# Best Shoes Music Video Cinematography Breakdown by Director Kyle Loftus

which kind of the vintage worked it's just the actual diameter it covered was like maybe the size of my monitor we're looking at now like 40 inches or so um so we couldn't use that and then obviously it yeah the brightness was way way too strong um and it was just this really harsh yellowish orange light which we wouldn't want on casey's face yeah you can see me crunching down
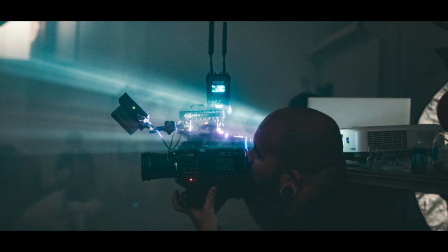1210s
Right because I wanted to shoot having the since you could see the projector lights.
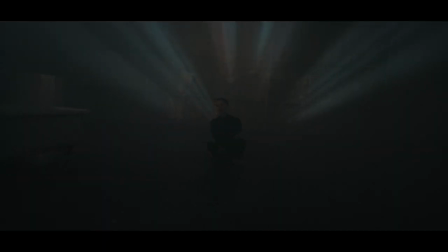1216s
I want it to be For us like to see the lights on top and be on her angle and you
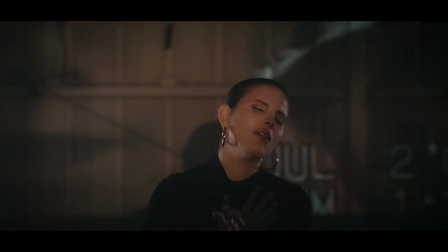1224s
Directed the guys that were doing the the angle of the production super well because it just covers her face and everything else It's like a shadow that thing was great. I love that And as I was shooting that oh, and we didn't have any other lights it was just projector straight in for the wide for the wide yeah yeah because obviously again we're like seeing the whole space like exactly even though the mirror stuff wasn't included you know i thought about that too and like i made sure the mirror and all that stuff stay there the whole time because i knew when we came back to the shot at the end people are going to see that and like continuity would be kind of ruined in that sense so yeah um but yeah i thought it'd
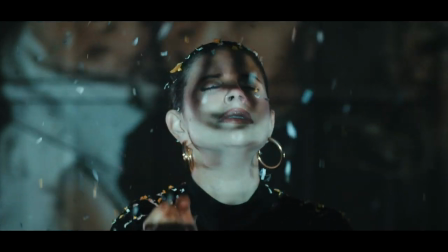1258s
be cool to like talk about like the challenges of like making it unique and like have a good look for the close-up and especially you know of how we were trying to shoot it especially just being like on sticks flat um we don't have any movement with it i mean i plan to put movement and punch in and post i you know i mentioned that to you but um everything
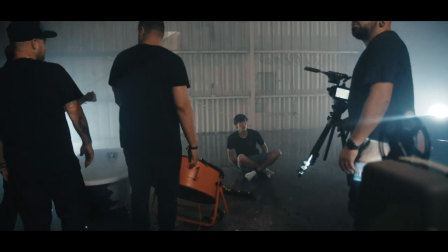1280s
else we had you know natural fluid movement for the entire video and this was kind of shot entirely differently oh for sure yeah and then we moved on into the confetti shop which we another
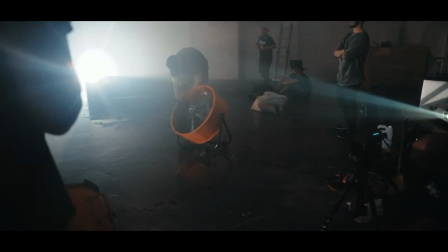1291s
kind of challenging thing whenever you want to see anything particle be water confetti smoke you have to light it from the back so we had a
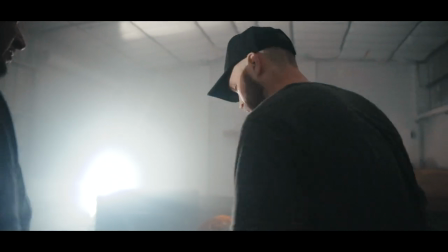1300s
very symmetrical everything was very symmetrical in this video and we had these lights that we
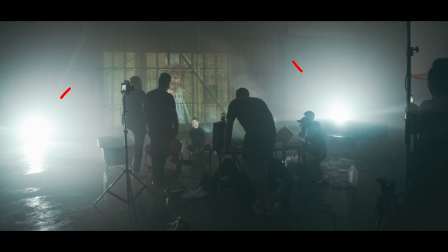1305s
did the two 120 DS corner corner pointing in so that we could see the confettis at the end and we plan to shoot that with the 6k Blackmagic 6k you know because he wanted to punch in and be able to have that two angle thing so we shot up at this case so
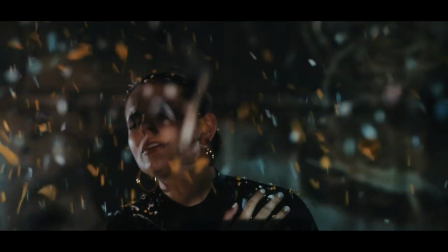1323s
you could do that I wish out it slow motion 60 frames she
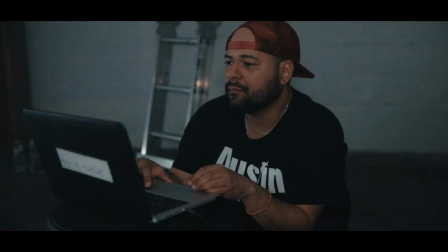1328s
was singing twice the speed so we could get the confetti sexually in
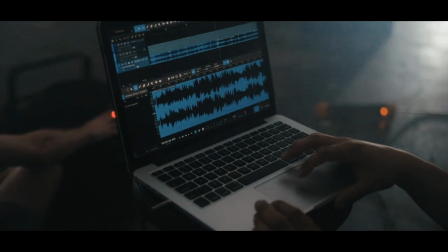1333s
slow motion how do you think it look I think it looks amazing I think it looked I was thinking it was gonna look slower but she know it
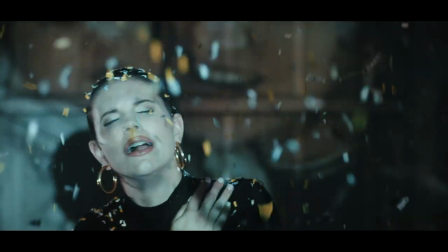1342s
she like practices they're singing like a chipmunk it's
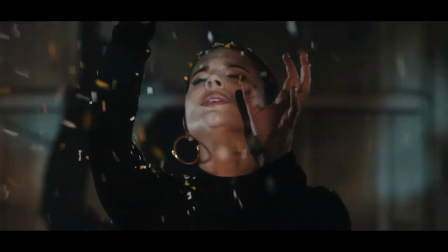1349s
always weird but yeah but that look was the same thing same set up just to the two lights in the back and if you want to talk about the confetti stuff um
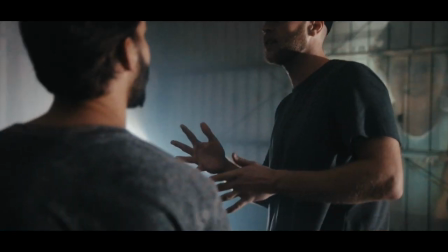1358s
yeah so pretty much planning and getting ready for this this scene and
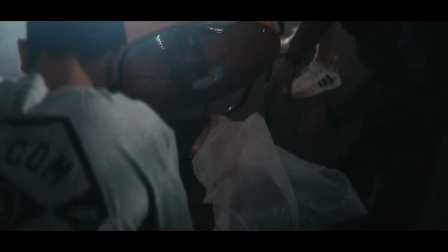1366s
set up so we used two giant industrial fans these were gonna kind of throw the confetti up in the Aaron and I remember too yeah you were you you definitely were concerned about this this shot because I remember I had like already worked with uh the people earlier in the day like or
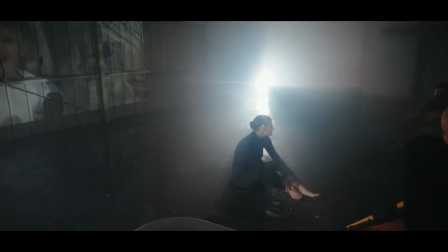1382s
not earlier in the day like probably just like 10 minutes earlier and like tested the fans with the confetti and you're and you like wanted to test it again before we shot you're like wait can I see it yeah no but so we had two industrial fans kind of pointing up at like
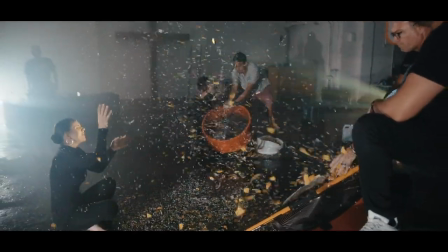1396s
a 45 towards Casey um about I'd say maybe three feet from her something like that and so we had a bunch of shredded paper Confetti and all that getting thrown from some people Into the fan that would then blow up into the air in front of her.
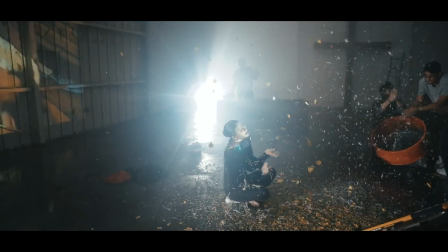1412s
We had two people in the background Just out of frame and they're tossing different pieces of clothing and like shoes behind casey And so my whole idea and we didn't end up using as much of the shot as I like and I'm okay with that because I think if the way I cut
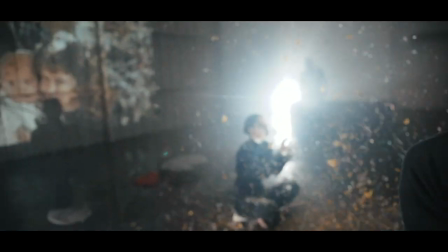1428s
it was I think perfectly with the video and like just the build up and leading to this big moment but I
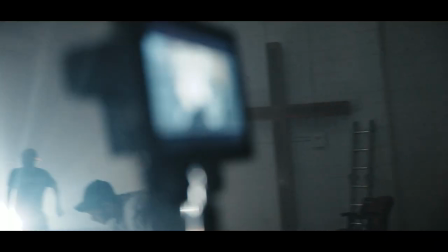1436s
thought something that was really cool was you know like the clothes and shoes flying in the background so I would have liked to maybe see a bit more of that anyways yeah
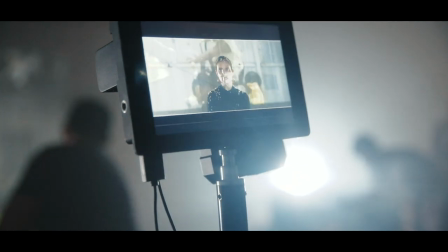1444s
that's that's what we had going on and so in order to make that happen and I think look fluid and good I knew one thing not only having the confetti coming from both sides but mixing in again some shredded paper like we didn't want it to look just like this like party theme it still needed to have like somewhat of like a grunginess to it you know because it's like this big emotional moment in her mind and stuff
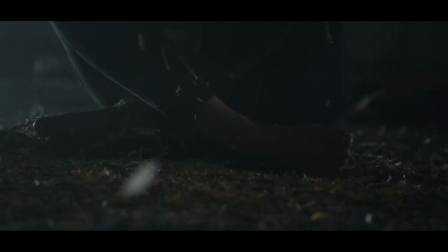1466s
and so that was part of it and then again was making sure that we had two people on each side with each industrial fan so the idea was that there's constantly so when one person is tossing you know confetti and the the paper over the fan the other person is digging in and
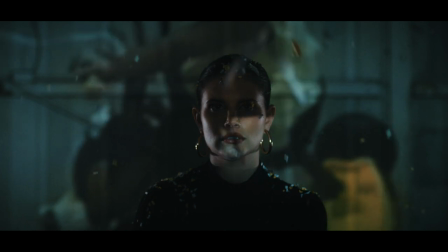1482s
grabbing out so like there's never not confetti flying and so it felt like it was
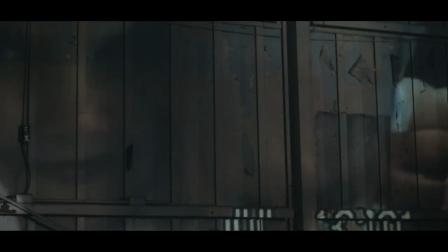1486s
raining the this confetti and paper like i didn't want it to feel like this stuff's flying in from like a party like i literally wanted to feel like it was raining just chaos um and so that was kind of the idea behind that and actually we wanted to bring in like a barrel and like light that on fire and do all this stuff that
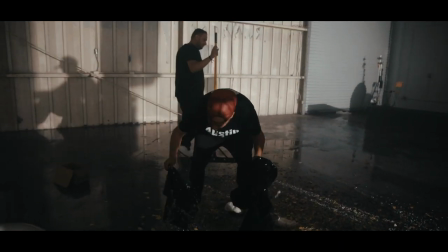1508s
we unfortunately didn't get to do but hopefully that's like in the next budget and next video um some liability concerns with that but that would have been epic but
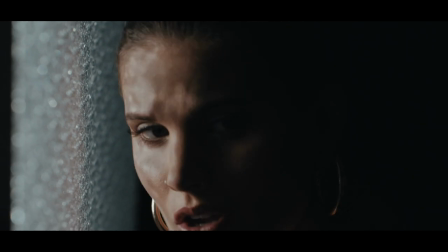1517s
um so yeah just wrapping up the video um it's pretty much all the scenes and looks um what i guess what was like your biggest actually before i don't want to make this video like too too long but yeah i would love to hear because you just came and saw this today yes so was
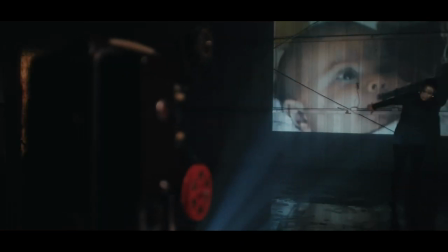1535s
it what you thought like what you envisioned in your mind was it I think it was better than what I had imagined okay because I this video I didn't see it as a whole like as I was shooting I wasn't thinking of cutting together because like I was trying to detach my brain from that just leave that to you because you're the one doing it so it's like okay I'm gonna think on each scene
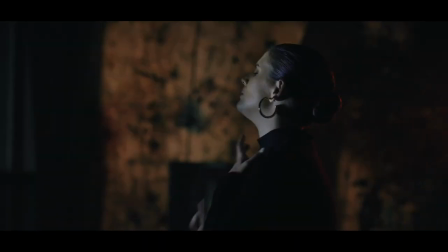1559s
how can I make each scene even though we're gonna do this scene and it's gonna be you know we're working for three four hours for this scene
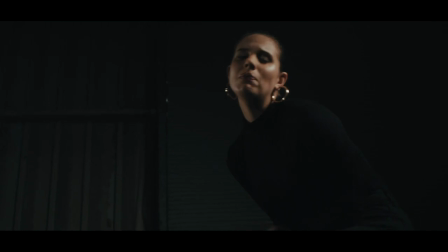1566s
and doing all this work for probably like three seconds of a shot I was like that's what's giving I was thinking earlier that's what's giving this video its value it's like even though there's short clips here and there but we're treating each one as if this location and scene is gonna be
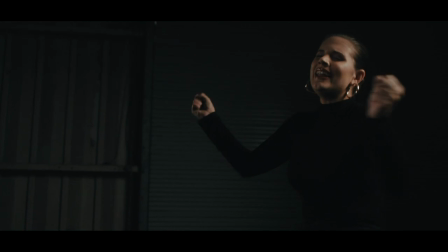1583s
a one take for the whole video yeah I think all of them work as a one take if you kind of play them back yeah yeah yeah I think my biggest takeaway like day of was just like how um satisfied Casey and Willie were and as well as like everyone
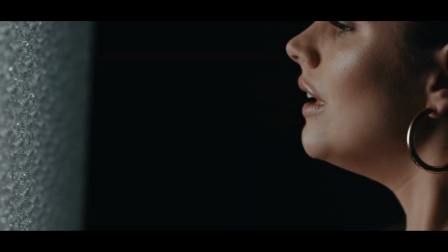1600s
else I was on set everyone was just like super pumped and ecstatic and and happy so that was like reaffirming and again just like seeing everything on the monitor I
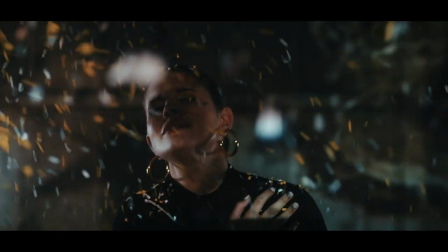1608s
mean it just it looks so great and this was just like another reminder of like why it's so important to make sure that you have a quality team around you because um this shoot was so damn fun yeah but if it was just us it would have been so stressful um demanding i
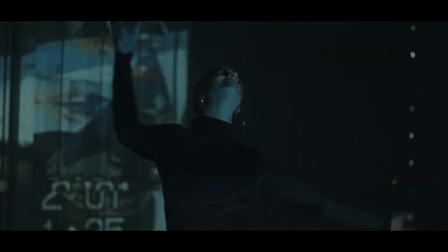1630s
would have been so just tired worn out like yeah it would have been just rough really really rough and so i think this was like
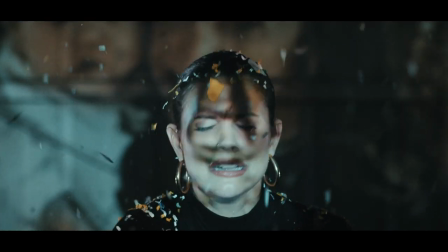1638s
another a great reminder uh to make sure that you have like a quality crew around you and like to always like build that and again like i appreciate